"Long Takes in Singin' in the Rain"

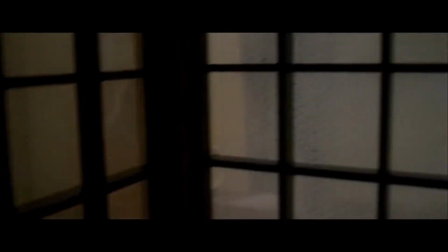[0:13]
long take is one of the oldest film techniques in the industry, back to when the first films would only be one take for minute-long movies.
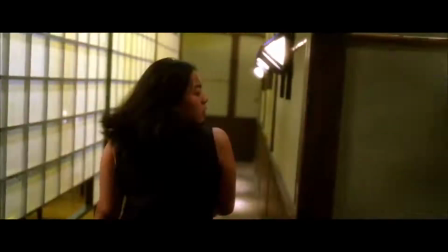[0:21]
A long take is when the camera records a shot for an unusually extended time before cutting to the next shot.
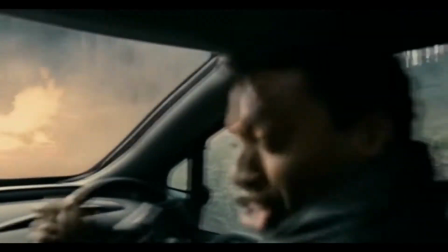[0:28]
This technique is still used today by filmmakers in technically astonishing and emotionally driving shots that can last minutes or longer at a time.
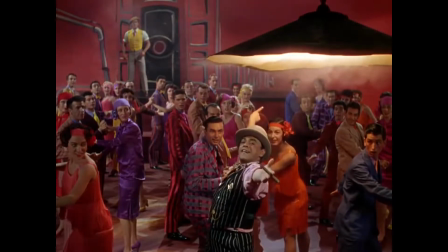[0:37]
However, during the 1950s, the golden age of the Hollywood movie musical, the long take was the best way of showing the action on camera.
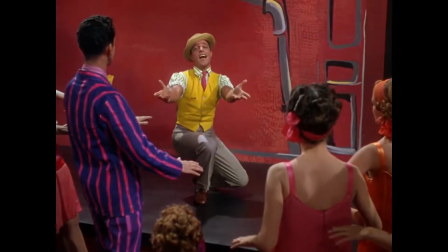[0:46]
Allow me to show you what the 1952 classic Singin' in the Rain, starring Gene Kelly and Debbie Reynolds.
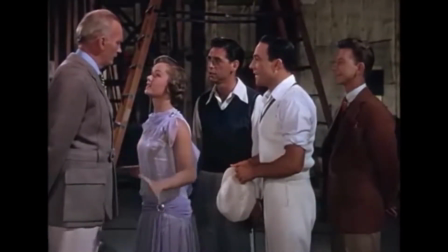[0:54]
Singin' in the Rain is the story of silent movie star Don Lockwood as he and his friends make the transition to talking pictures.
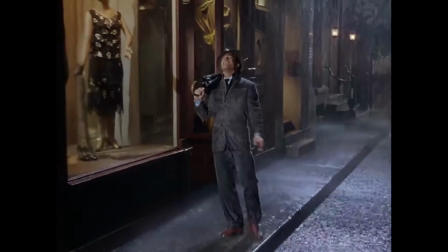[1:02]
The movie features many dance sequences that become some of the all-time classic Hollywood moments, like Make 'Em Laugh and the titular Singin' in the Rain.
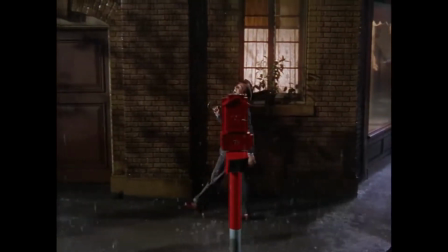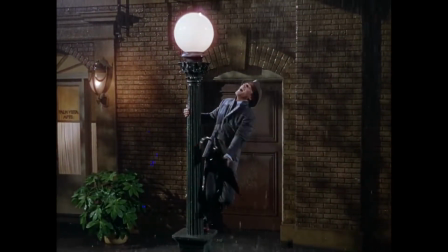[1:16]
And some of these sequences use the long take to emphasize the dancing and to blur the line between screen and stage.
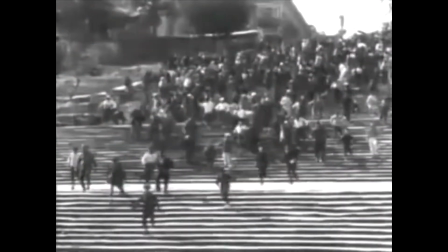[1:25]
Back in the 1920s, Russian filmmakers believed that editing was what made films different,
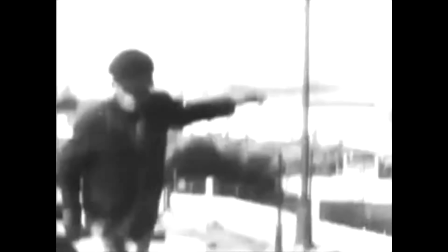[1:31]
so they focused on editing to separate their work from that of live theater.
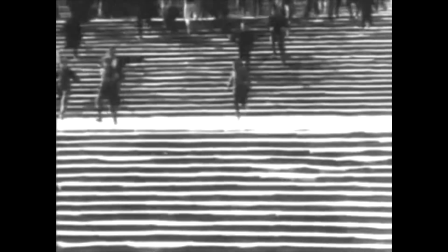[1:35]
Theater had lights, costumes, acting, sets, etc., but only movies had editing.
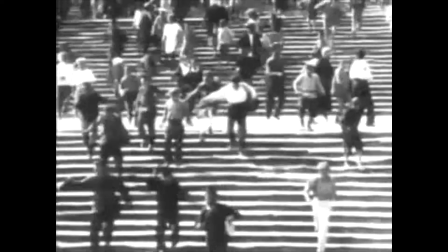[1:42]
So now, look ahead to Singin' in the Rain.
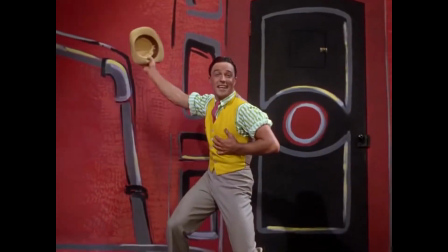[1:45]
Singin' in the Rain is a musical, and like many of its musical contemporaries, it was heavily influenced by Broadway and live theater.
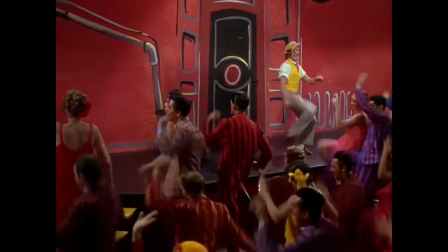[1:54]
So it makes sense that editing is down to a minimum. To help portray the illusion of a live musical,
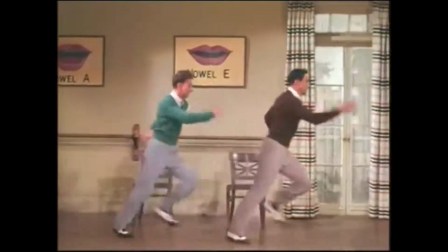[2:00]
Singin' in the Rain uses a combination of long takes and coordinated camera movements to capture all the action.
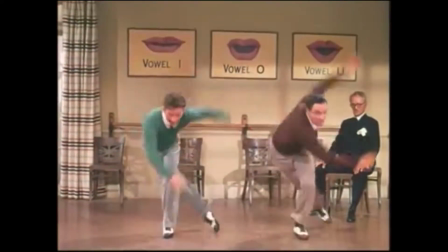[2:07]
To do this, the film uses the same type of camera shot,
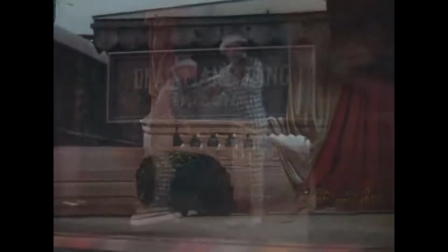[2:11]
a long-distance shot with the character's entire body in the frame and facing the camera.
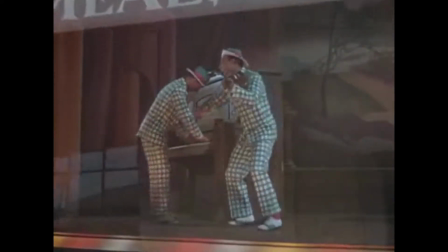[2:16]
Look at this sequence of Don Lockwood and Cosmo Brown dancing in the song Fit as a Fiddle.
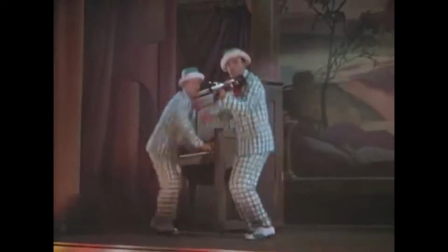[2:22] Fit as a fiddle, ready for love. I can jump over the moon up above. Fit as a fiddle and ready for love.
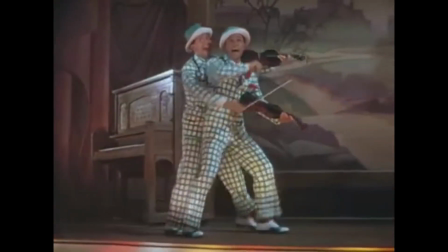[2:30]
The song is only 1 minute and 45 seconds long and only has 4 cuts,
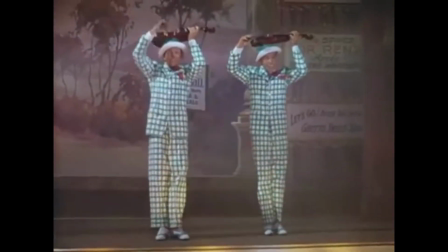[2:35]
with each shot ranging from 20 to 40 seconds in length, long enough to be considered a long take.
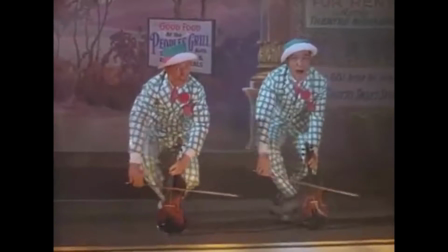[2:42]
The camera is on the ground while the duo is on the stage,
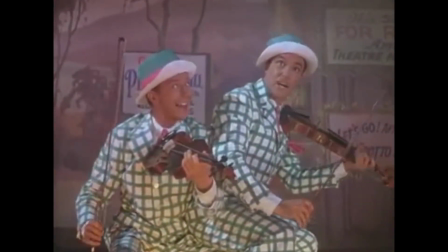[2:45]
so as the audience watching the movie, we feel like we're watching them up on a stage.
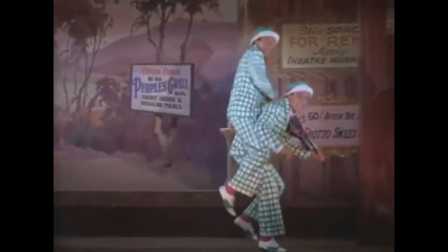[2:51]
But it's still a movie, so the camera gets a front row seat and films the subjects by keeping
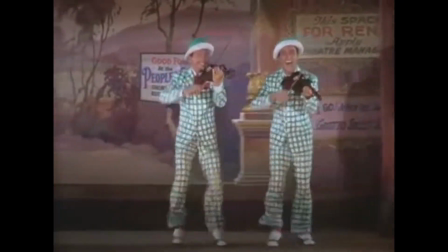[2:57]
their whole bodies in the frame and then follows them to keep them within the frame.
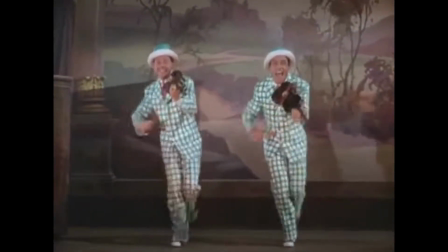[3:04]
With this, the shot only cuts to the next shot so that the camera can more easily follow the action.
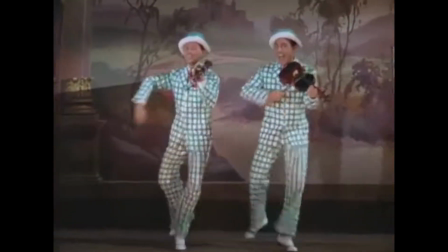[3:11]
Even with all this movement and cutting, each shot looks almost exactly the same,
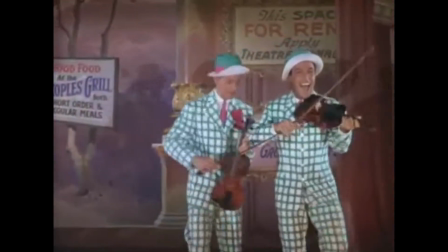[3:16]
keeping Don and Cosmo's full bodies in the frame with the same distance and angle.
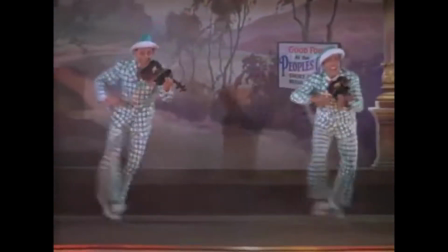[3:23]
Let's take it one step further, even when the setting does not take place on a real stage.
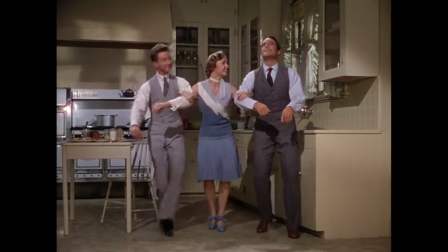[3:28]
In the song Good Morning, Don, Cosmo,
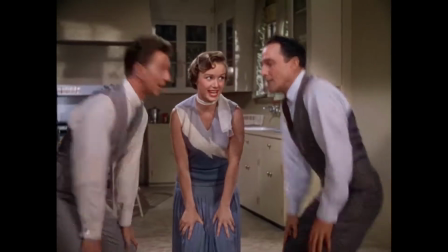[3:32]
and Kathy Selden dance throughout Don's house, moving from the kitchen to the main hallway to the living room.
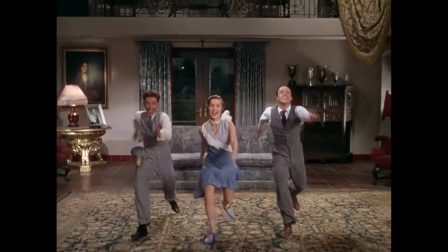[3:38]
How do they do it? Well, they do it in as few takes as possible.
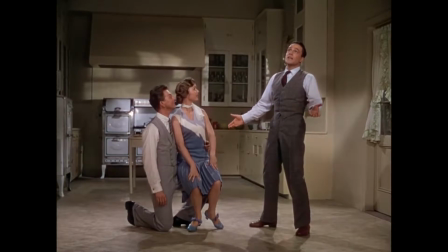[3:47]
Look at this shot here. Instead of cutting from one side of the door to the other, like many other movies would do,
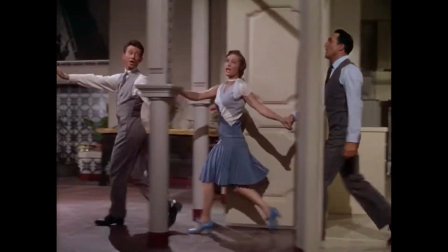[3:54]
they remove the wall so that the camera can roll through and stay on the subjects.
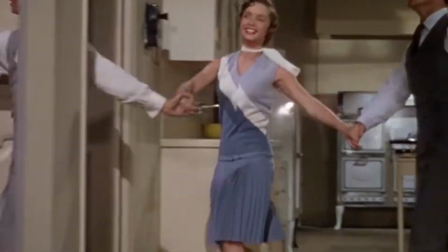[4:00]
You can see it. They have removed the wall and you see the cross section.
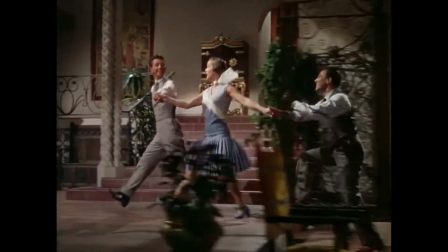[4:05]
And they do this again later to move to the foyer, continuing the take and stretching it out further so you can see the dancing.
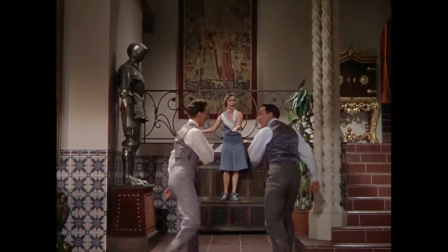[4:14]
But what happens when the camera can move no further? Well, that's when the recording stops and they move the scene.
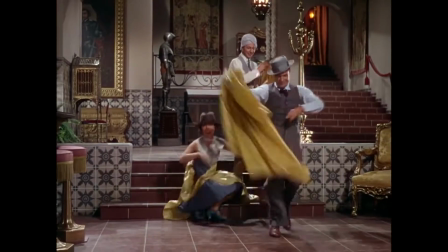[4:21]
Look at this transition.
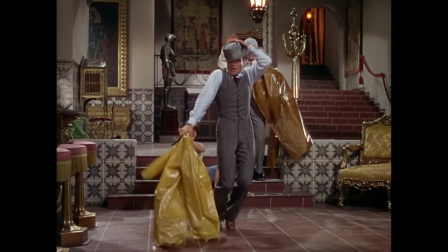[4:22]
Our characters have been on this one plane of movement from the beginning of the song to now,
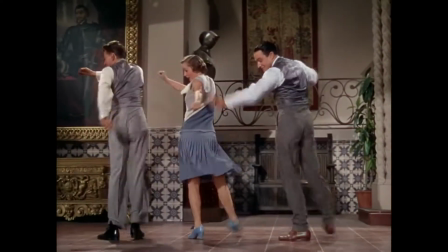[4:28]
sort of like a side-scrolling video game, and there's nowhere else to go.
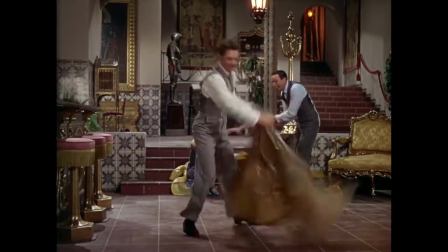[4:33]
So as they finish up this dance segment, the camera cuts and changes its angle 90 degrees.
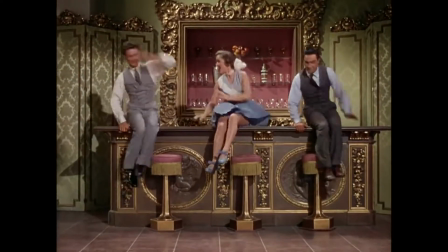[4:39]
Pair that with the kicking action constant across both shots, this transition is perfectly flawless.
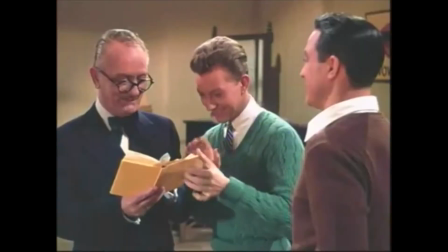[4:47]
And now the scene continues on this new plane. They use this trick a few other times, like in the song Moses Supposes.
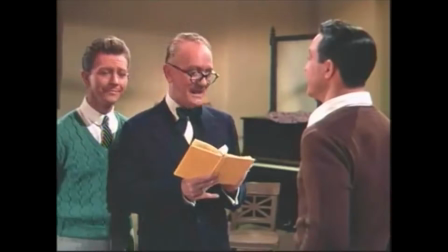[4:55]
Don and Cosmo, again, are dancing around in comedic manner.
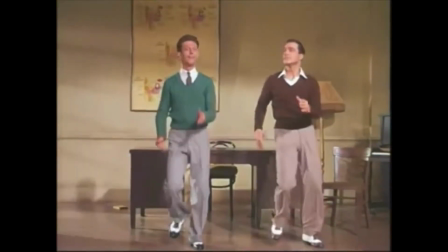[4:59]
They take up the whole room and stay in the middle of the frame for each shot.
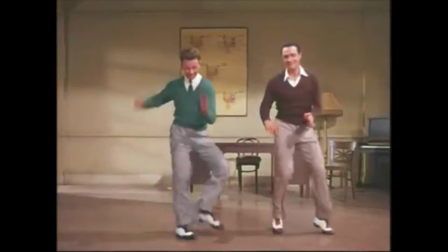[5:04]
They face the camera, their whole body is in the frame, the room becomes their stage.
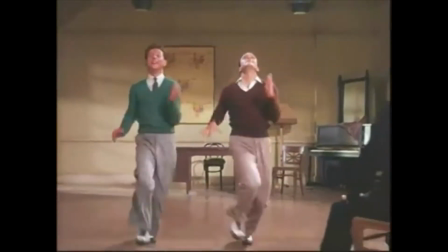[5:10]
They have all of that space to dance around in, and oh boy, they use it.
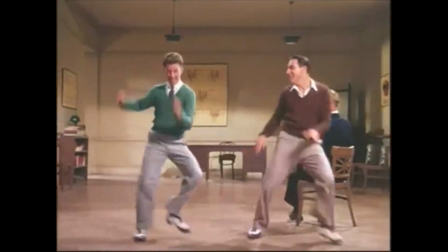[5:17]
All of it, without stopping or taking a break. But when they need more room to dance, look at this transition.
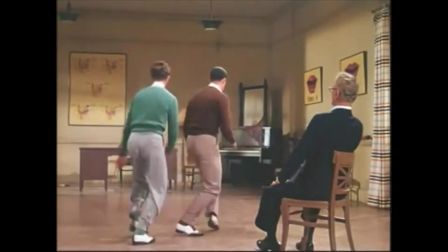[5:24]
The camera cuts, moves 90 degrees, and creates a new stage for the actors to dance on.
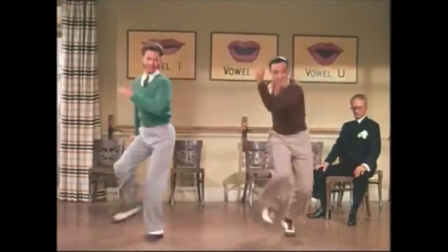[5:36]
Now these are all about long takes and editing and dance numbers. But what about the rest of the film?
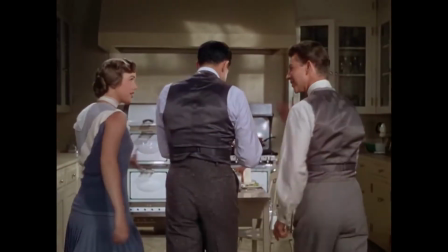[5:42]
You know, the regular talking portions with dialogue between characters.
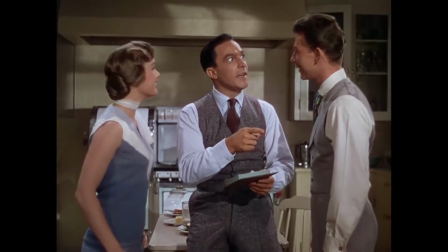[5:47]
Well, long takes are used in here too.
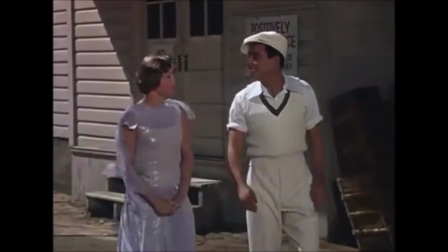[5:50]
Like in this scene, where Kathy and Don are talking about movie star appearances and their personal lives.
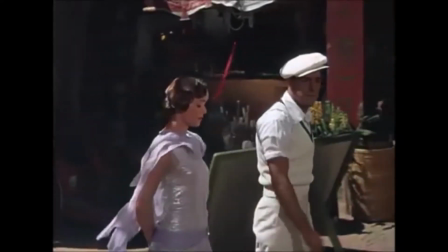[5:57]
Not exactly, but for lunch, don't you usually tear a pheasant with Miss And Lamar? once again, they use a long take.
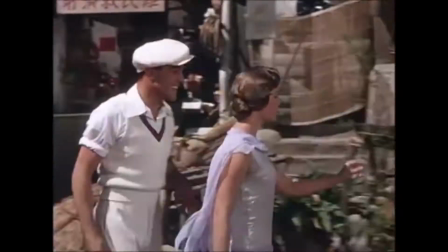[6:04]
This one, however, is 2 minutes long, compared to the dance numbers that are broken into 4 or 5 30-second shots.
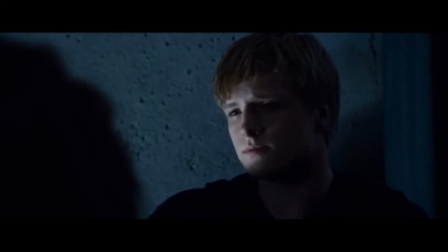[6:12]
This scene could have had the two characters doing a shot reverse shot or over-the-shoulder conversation, where the editing cuts between close-ups of the two actors talking back and forth.
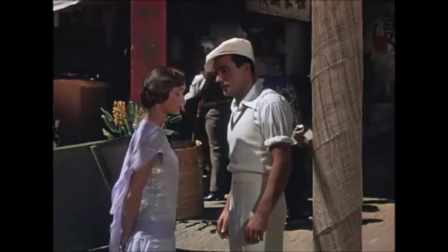[6:24]
Instead, the film uses one long take of the two walking around.
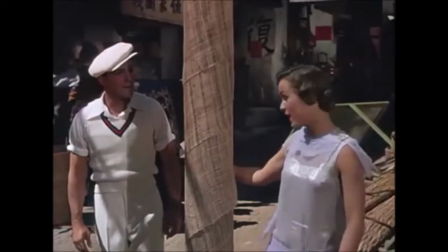[6:30]
This is one whole scene,
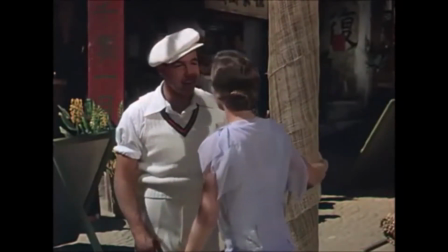[6:32]
and it's done very similarly to a scene in a staged production because of the uncut extended dialogue between the characters.
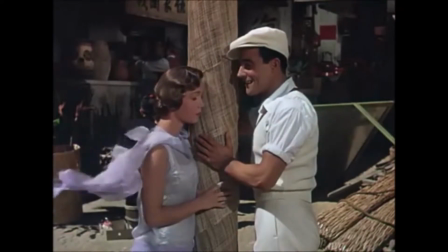[6:41]
However, it still uses some tricks of Hollywood. Unlike the dance numbers, the camera only focuses on the upper half of the body.
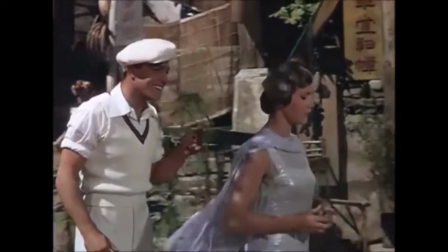[6:50]
This is done to simplify the shot. You don't need to see the legs walking, you can already tell that they're walking.
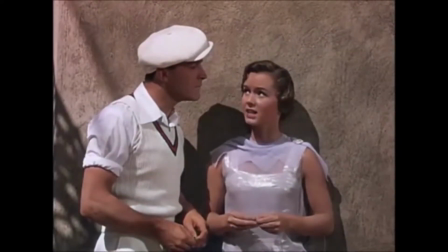[6:57]
So you're supposed to focus more on the talking.
I guess now that I think of it, I've seen 8 or 9 of them.
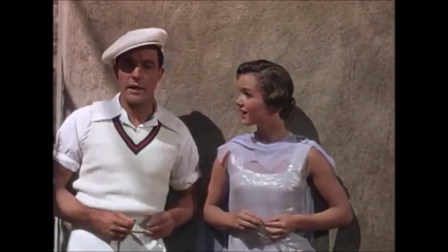[7:03] 8 or 9.
And this conversation is very important to the film because it reveals the character's backstory more.
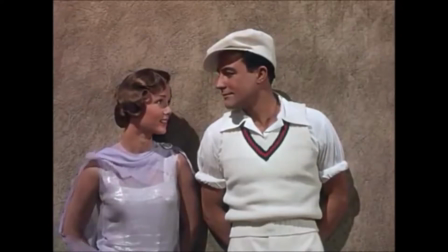[7:11]
Specifically Kathy, who does, in fact, keep up with the exploits of Don Lockwood, unlike previously mentioned.
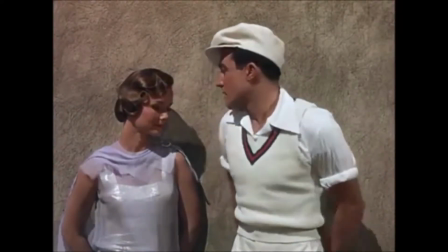[7:19]
And using one take helps show that realness. The actors are giving real performances to show how real their characters are.
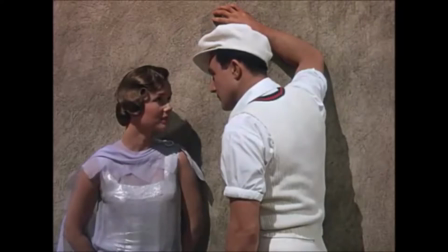[7:27]
This effect would be lost with back and forth editing, and the scene pairs well with the next,
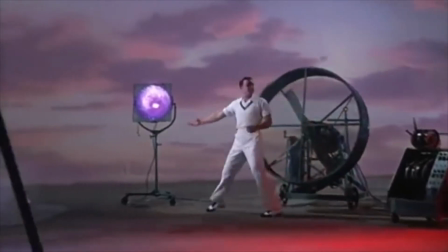[7:33]
where Don uses falsities of Hollywood to tell Kathy how he really feels about her.
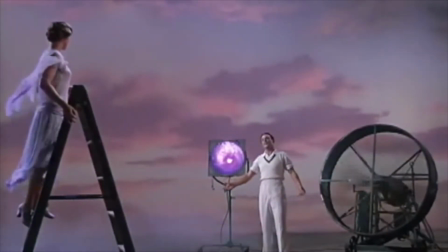[7:39] You sure look lovely in the moonlight, Kathy.
Now that you have the proper setting,
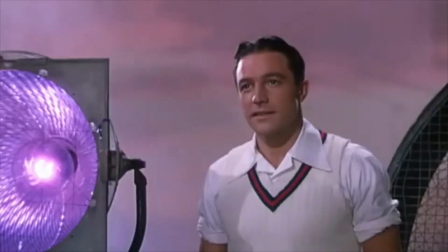[7:46]
can you Singing in the Rain is indeed a product of its time,
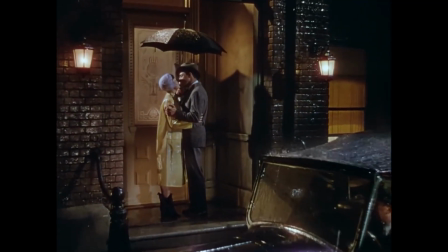[7:50]
just like the other hundreds of movie musicals produced during the 1950s.
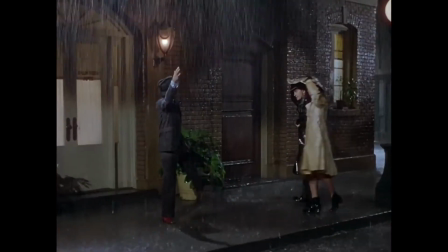[7:55]
Yet it is still regarded as one of the greatest of all time. The catchy songs and the brilliant dances punctuate the wonderful story,
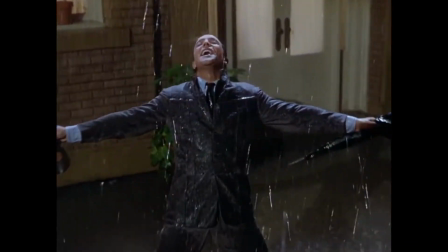[8:04]
and the songs and dances are in turn punctuated by the filming.
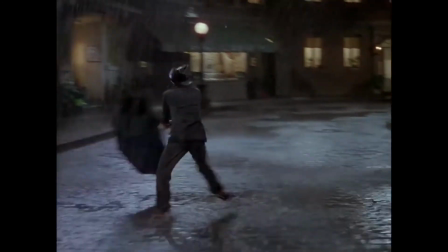[8:11]
Since the camera captures everything in the film, it is important to get as much stuff into the shot as possible,
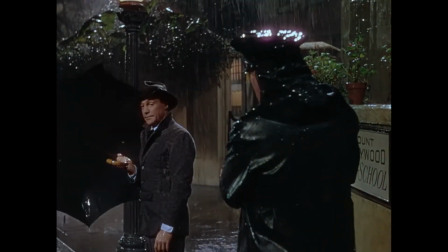[8:17]
and Singing in the Rain does that beautifully by filming the action with long takes.
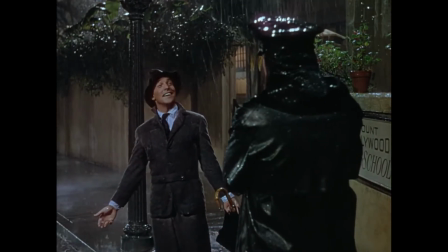[8:25] And singing in the rain.